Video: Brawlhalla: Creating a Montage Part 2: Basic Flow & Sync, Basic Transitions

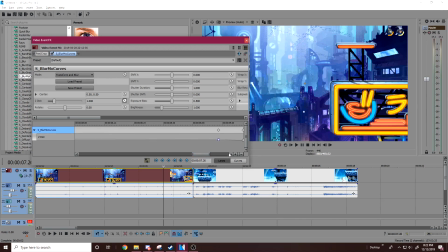748s
And of course, naturally, you're gonna want the smooth fade thing to be like right next to this.
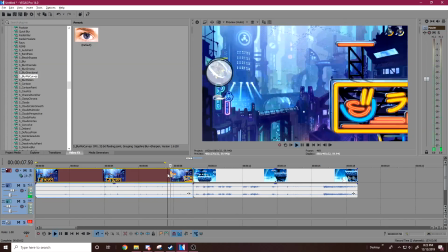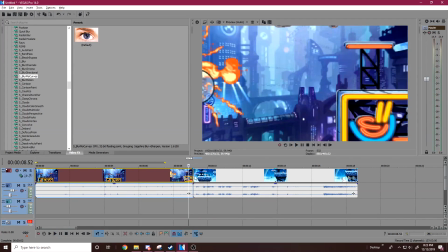762s
Because you want the last frames to be kind of snappy.
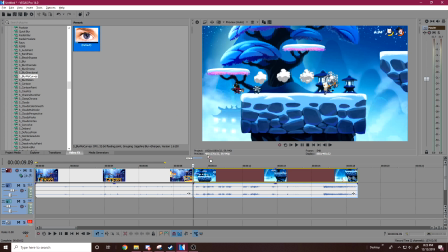767s
And then for right here, what you're gonna want to do, you're gonna add it again. Of course, I already added mine, so you're just gonna click on this thing,
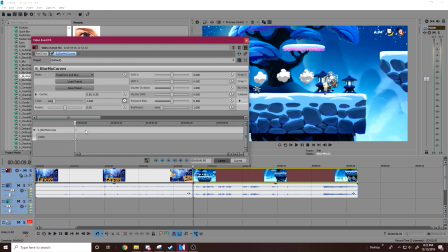777s
click the animate clock again, and you're gonna want to move it back a little bit.
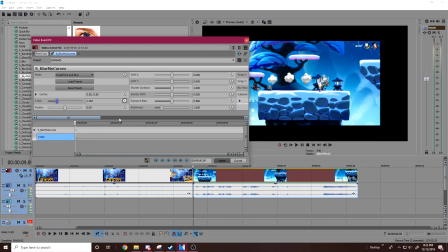782s
Move Z back since this is the start. Of course, I forgot to wrap reflect.
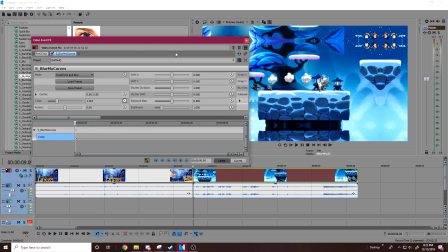792s
And some people, when it's like this, they like to use radial blur.
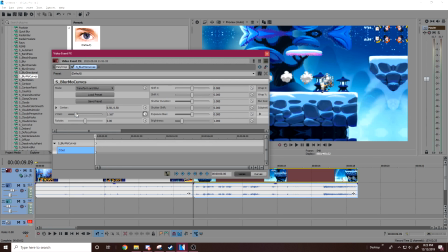799s
But for the most part, you don't have to. For this part, you can kind of go with probably 1.3.
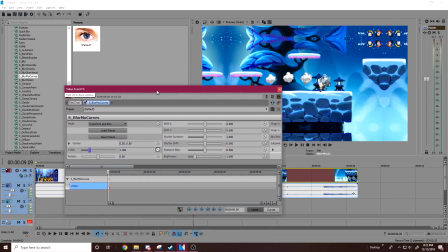807s
That's what I would assume is best for the most part. It's up to you.
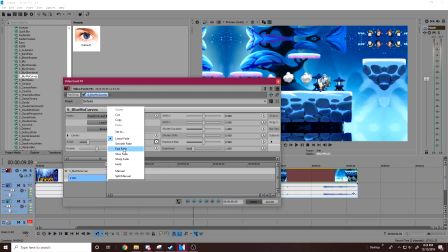813s
It's up to you. But, so, you're gonna want to go with probably fast fade.
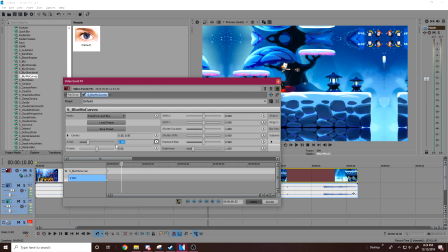821s
Usually you can just kind of set it to 1. Usually it'll just kind of do it itself.
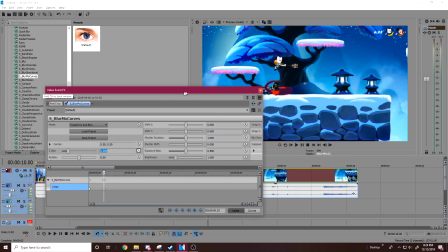826s
But like it'll also look really not good.
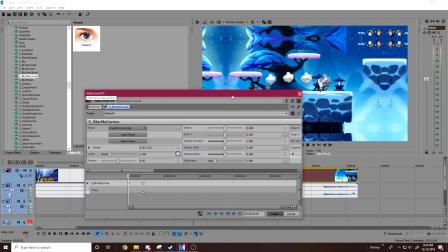832s
Yeah, that's kind of bad so far. So, of course, right here,
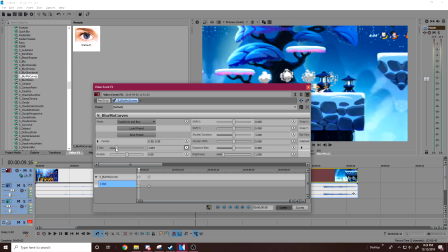839s
the very second transition you add, you're gonna want it to be closer to the 1.
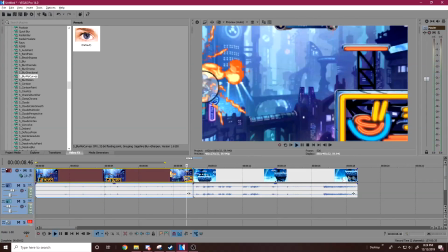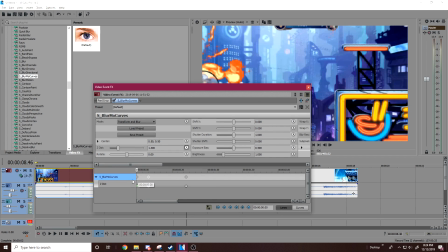851s
You always want the last 2 frames to be kind of close to each other,
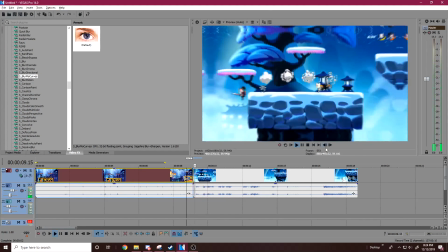859s
so they look kind of snappy.
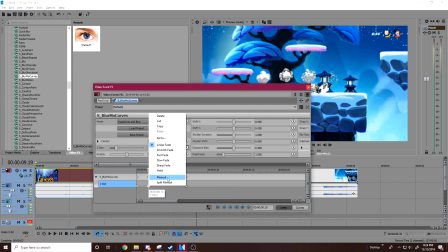863s
Just, I think it's better. Some people don't, but you know, it's up to you.
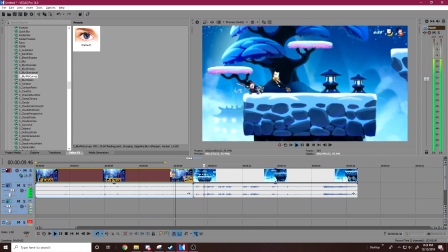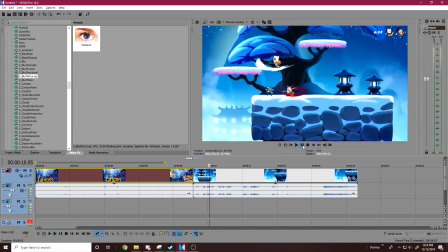874s
This is kind of the general idea for zoom transitions. Of course, there's better ways to do this. I don't do this, but this is a good way to start. But that's pretty much it for zoom transitions.
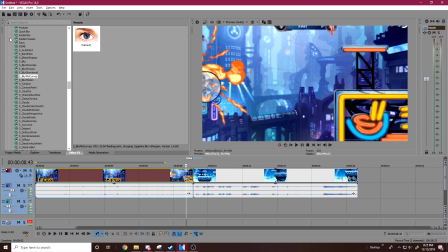888s
But, oh yeah, I forgot to say, you can add radial blur if you feel like. People do this sometimes.
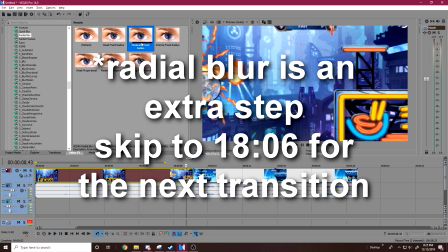894s
I don't usually do this, but if you are to do it,
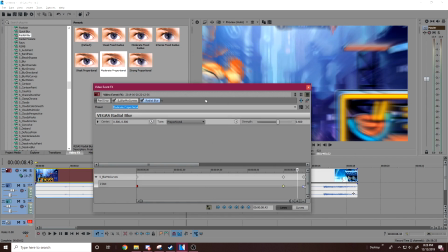901s
moderate proportional doesn't seem bad. So you see this is the strength of your radial blur. Ooh.
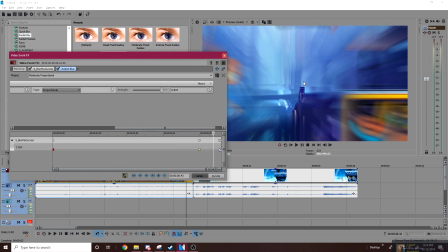919s
You can kind of see it almost looks like it has an impact to it or something, even though it doesn't. I think I'm gonna go with Gaussian for this actually. So my type is gonna be Gaussian.
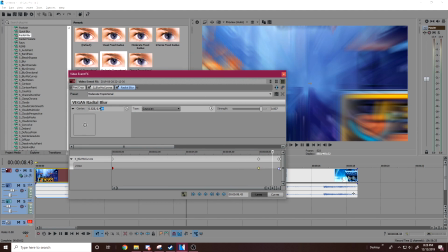936s
My center is no longer centered. Let me make it centered again.
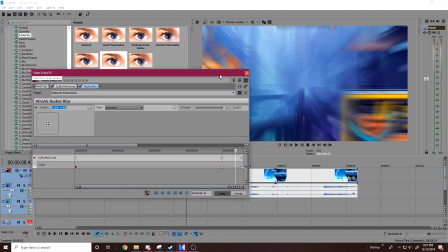944s
And yeah, now you have that thing.
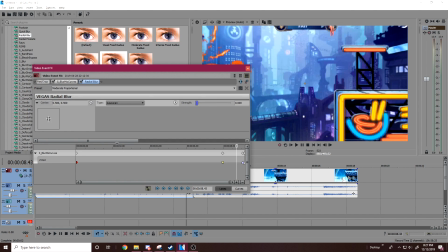947s
So just like everything else, if you want radial blur, you don't have to do this as an additional step.
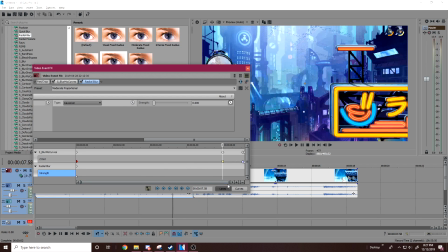955s
You can just kind of go plus where the transition starts for strength, and then plus again.
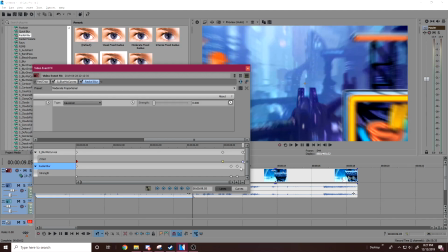968s
Usually you kind of want this to be closer together though, because if you don't, it'll just look kind of sloppy. And it's really only to exaggerate this little effect you see already. This is not radial blur, this is just part of blur mode curves if you use that to make your transition. So you can probably just, you know, strengthen.
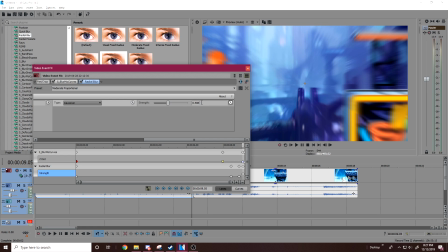989s
I would probably put this at 3 at max.
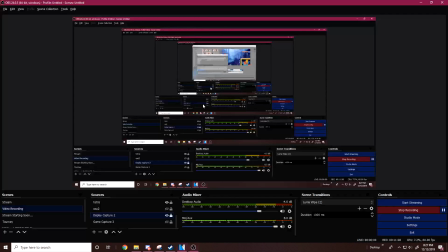995s
And then, crap.